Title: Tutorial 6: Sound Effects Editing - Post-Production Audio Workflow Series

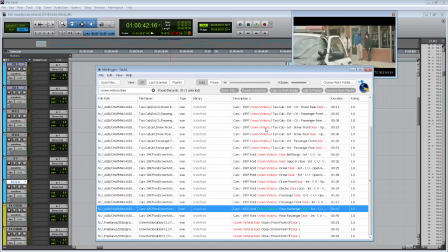I don't really like the beep there. It's not as good as the other one.
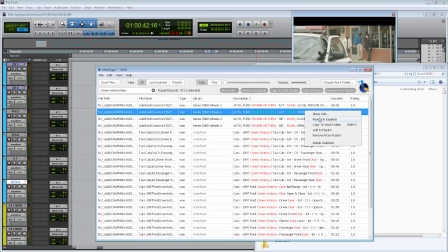So let's pull in this one. So reveal and explore will find the sound effect for me.
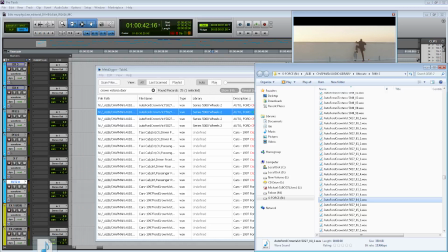And it looks like this is a stereo sound effect.
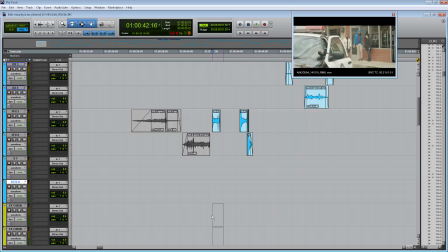And so since the door doesn't take up most of the screen,
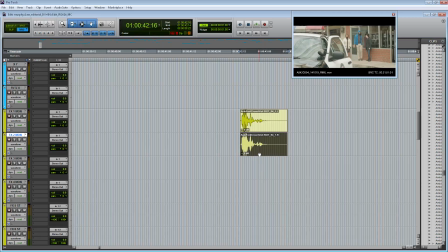I'm only going to use the mono version of this, and I'll delete the right side of this recorded clip. And so here it is. And you can see how it definitely helps draw more attention to the door opening.
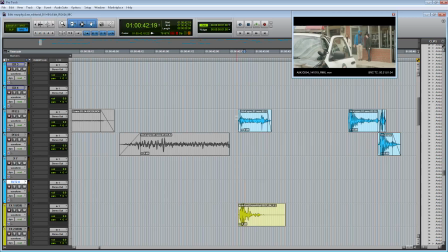Also, as you can see from my PFX, I've already split out the sound of the door opening that we recorded on set
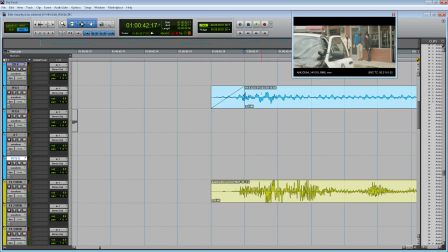And so what I'm going to do is make sure that the waveforms line up a little bit better. And I'm in grid mode right now, but to be able to slip in between the different frames, I'm going to go into slip mode up here and then kind of make sure that the peaks of these waveforms are together.
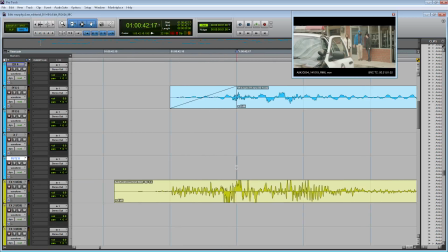And that just makes sure that it's a greater cohesion between the hard effect from the library and the actual sound effect of the door opening on set.
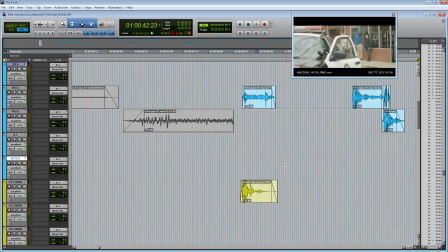And I'll just fade these in and out so we don't hear them come in. Great. And it's probably a little bit loud, but we'll work on that a little bit later during mixing. I'm assuming she's going to close the door.
Okay, folks.
It looks like this door is off screen, so I'm not going to draw attention to it since it is off screen.
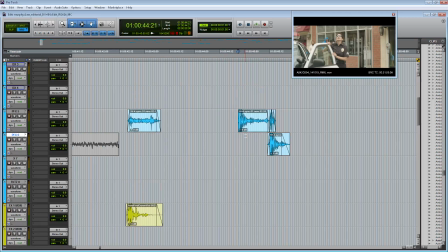And I might even get rid of it if I find it too distracting later on.
Okay, folks.
But it does look like that this is her door closing Okay, here. folks. And so let's go back to MetaDigger.
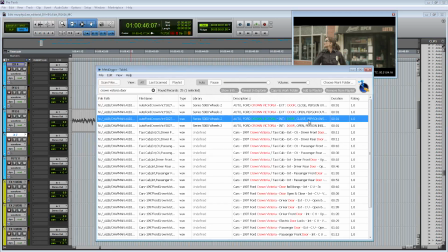And it looks like we have a door close here. Ooh, I like that one. See, that one's a little bit dull. And so we'll pull in this guy.
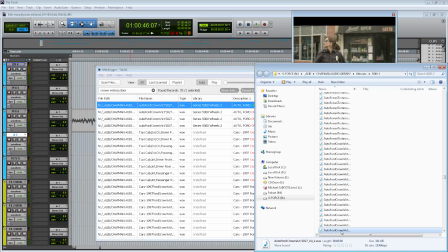There it is.
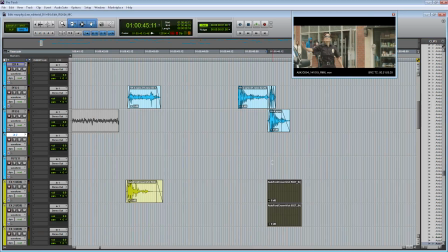And throw it in.
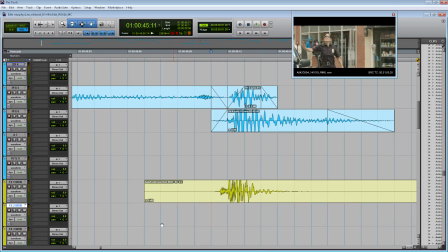And then, like I said, because it's not as big visually in the screen, I'll just use the mono side of it.
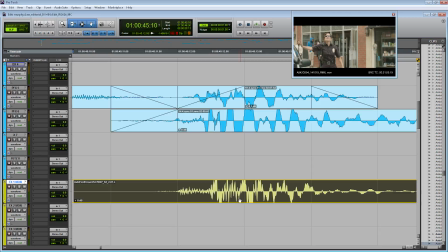And go back into slip. Move it over a little bit so you can see that the peaks are lined up a little bit better.
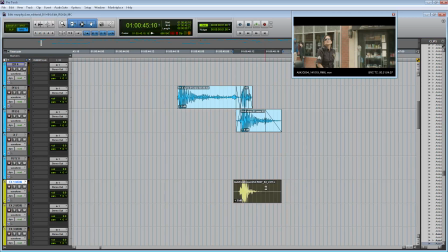And back into grid mode. And hit G and D for fading.
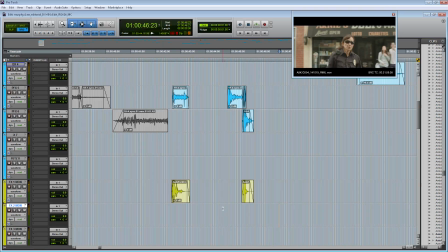Okay, folks.
Great.
Okay, folks.
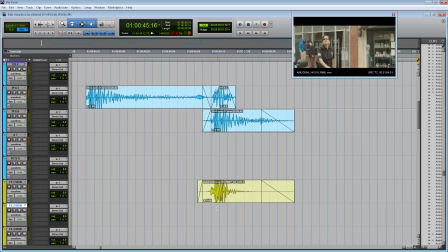And what we could do too is if you didn't feel like that sound effect was as large as you wanted it to be, not volume-wise, but in breadth and character, then what you can use is the same trick that we used in our background editing,
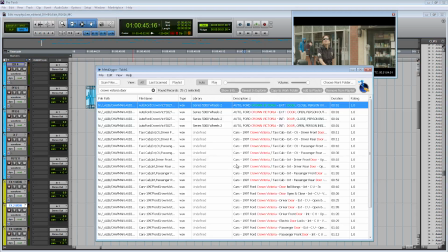is where we find another sound effect that has a slightly different pitch that will make the sound effect have even more character. So I wouldn't use the one from the same series, because you can see that all of these sound effects come from the same series. I'm going to try to find someone from a different series.
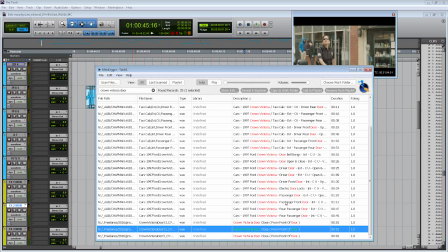I kind of like that one. And you can also, again, hear how it's a different pitch.
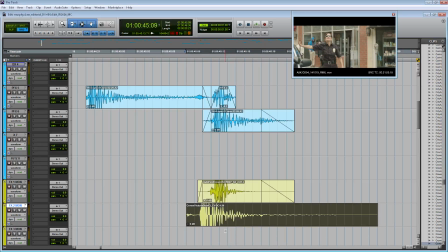So we'll pull this in, throw it underneath, go back into slip mode,
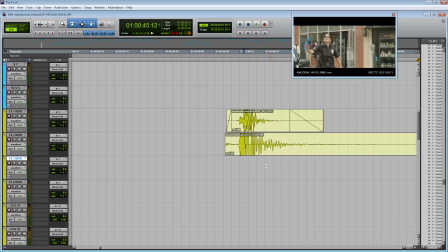and line up the peaks.
Okay, folks.
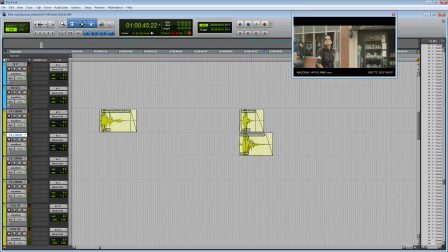And now you can really hear how that sound effect is definitely present within the scene.
Okay, folks. I need a perimeter.
Awesome. Now you might be wondering, why am I not adding sound effects for the sergeant actually moving?
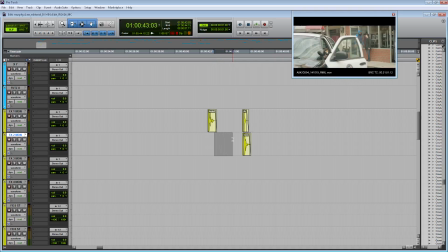Any sound effect that is derived from an actual human, that would be recorded during a Foley pass. And so since I did record a Foley pass for this, I'm not putting hard effects or library sound effects for her actual movement. So let's continue on.
I need a perimeter.
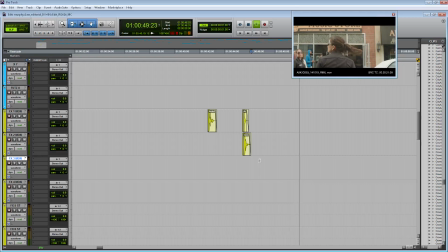Tompkins, where's the fire department? 7 minutes, they're in traffic. Traffic?
And so I'm listening to this, and it still sounds a little dead. Because if we're at an emergency scene, you would assume that there's more than just the sergeant and Tompkins.
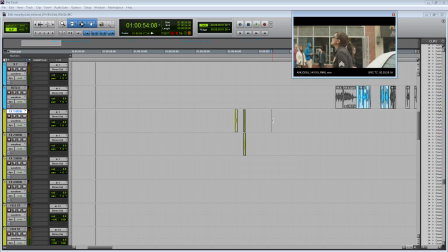So this could be a good time where you could use sound to make the scene and make the visuals feel larger than what you're actually seeing on screen. And so let's say perhaps if this is an emergency, there's probably going to be a helicopter that's going to come by to actually look at this potential jumper.
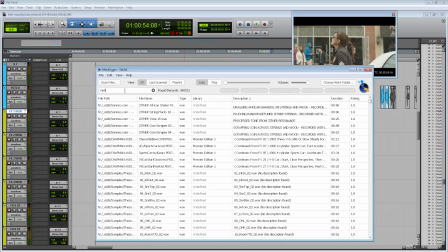So let's go back to MetaDigger and see if we can find some kind of helicopter sound that might help make the scene larger than it actually is. Let's see what we can find. Maybe approach.
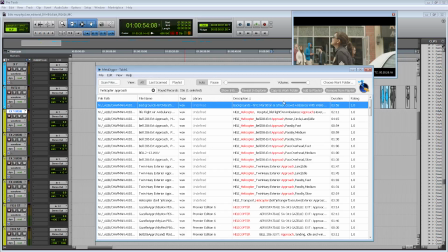So that would be kind of cool if we have them approach. Maybe I might want it to be a slower approach because I need to cover more time in the actual film.
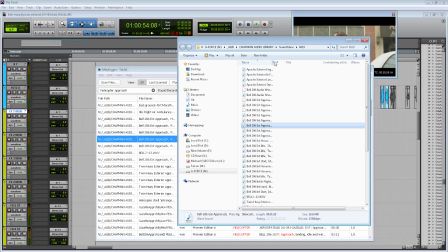So let's open this up. All right, here it is.
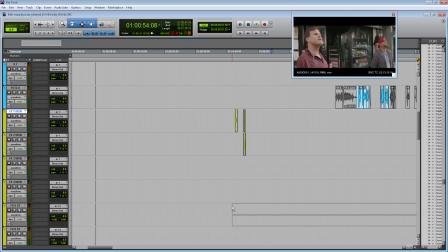And because this is a sound effect that's happening off screen, it might be better to use it as a stereo sound effect since I won't have to eventually pan it to a particular place within the actual frame. So I'm going to pull it in here.
Where's the fire department? 7 minutes, they're in traffic. Traffic? Goddamn fire department.
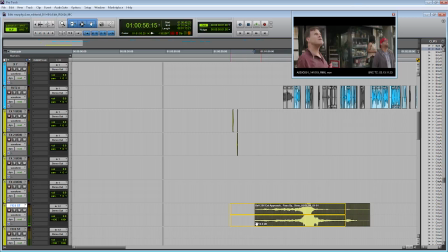Where's my negotiator? Right here.
Maybe even a little bit, it's a little bit closer when she's talking.
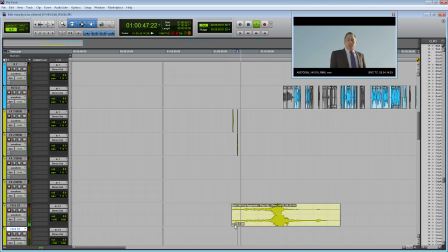Thanks. I need a perimeter. Tompkins, where's the fire department? Awesome.
So you can see how now that's kind of building the scene around where all this dialogue is taking place. Also, if there's a helicopter, then we would assume there's probably even more emergency personnel.
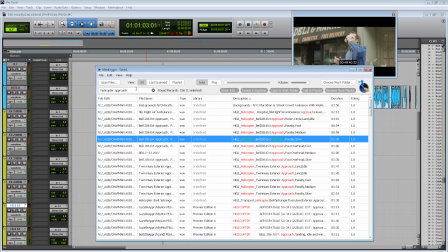Let's see if we can find some more emergency. Emergency. Maybe radio.
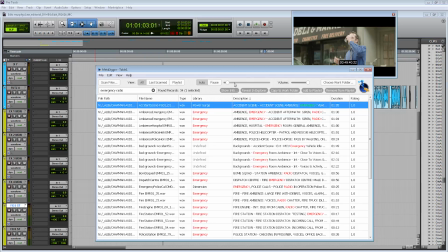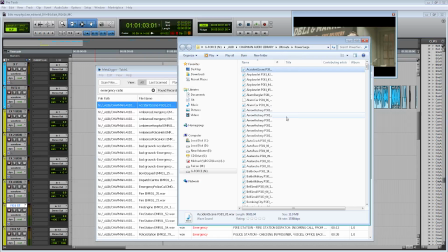I do like that a lot. And so now you're giving this illusion that there's even more people in the scene than we're actually seeing.
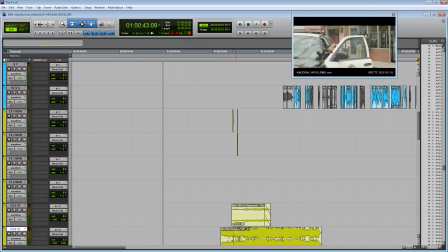Also put that as a stereo sound effect. I'm gonna have to turn it down because it's definitely a little loud.
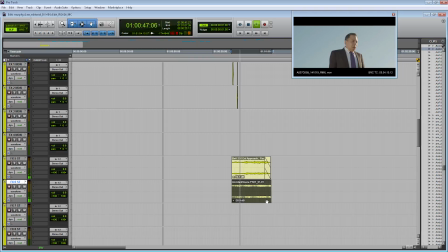Okay, Feds. I need a perimeter. Tompkins, where's the fire department? 7 minutes, they're in traffic. Traffic? Awesome.
So you can see how now sound is really starting to create the world around the main characters.
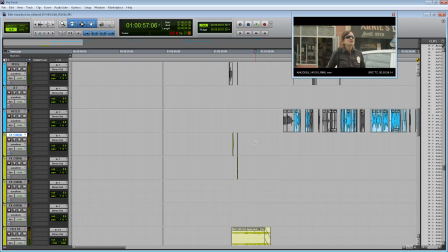Let's move on.
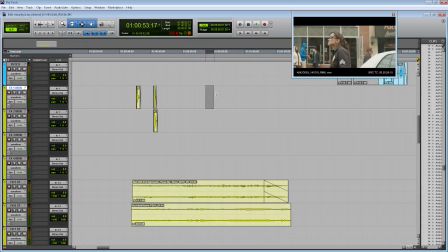And so now we have this moment where Murphy steps out of his car in slow motion.
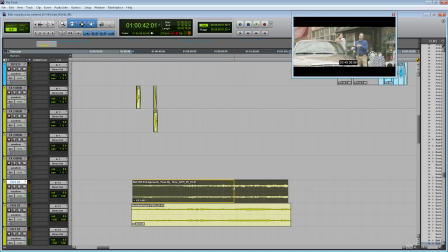Pretty epic way to introduce a character. Because it is in slow motion, I'm going to take away our little ambient kind of sound effects here
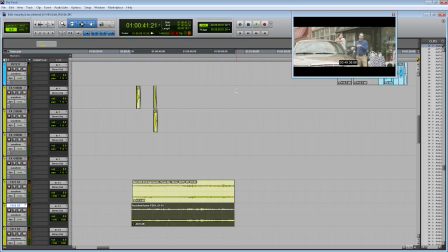because it wouldn't make sense for them to play in real time during a slow motion shot. It's a little uncanny. I mean, I can show it to you.
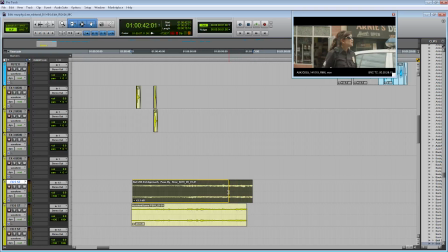See, so it just sounds a little odd, so I'm going to fade them out before then.
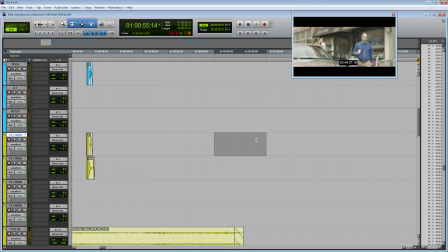And let's see what we have. We have him also getting out of probably another Crown Victoria or similar car. So let's find a sound effect for the door closing. Crown.
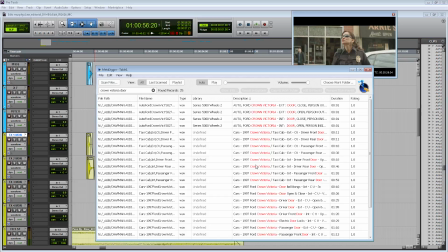And I'm going to try to use a different door than we used before, just again to add some more variety. See, maybe if we add door close, that will help.
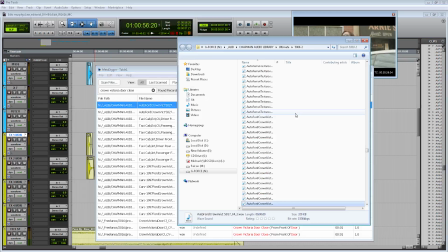So we didn't use this door close, so I'll put that in for him. There it is.
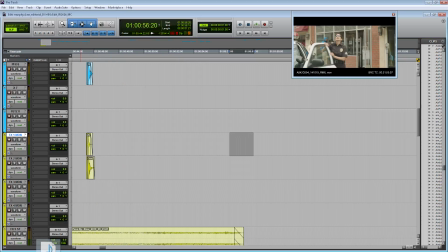Throw it in here.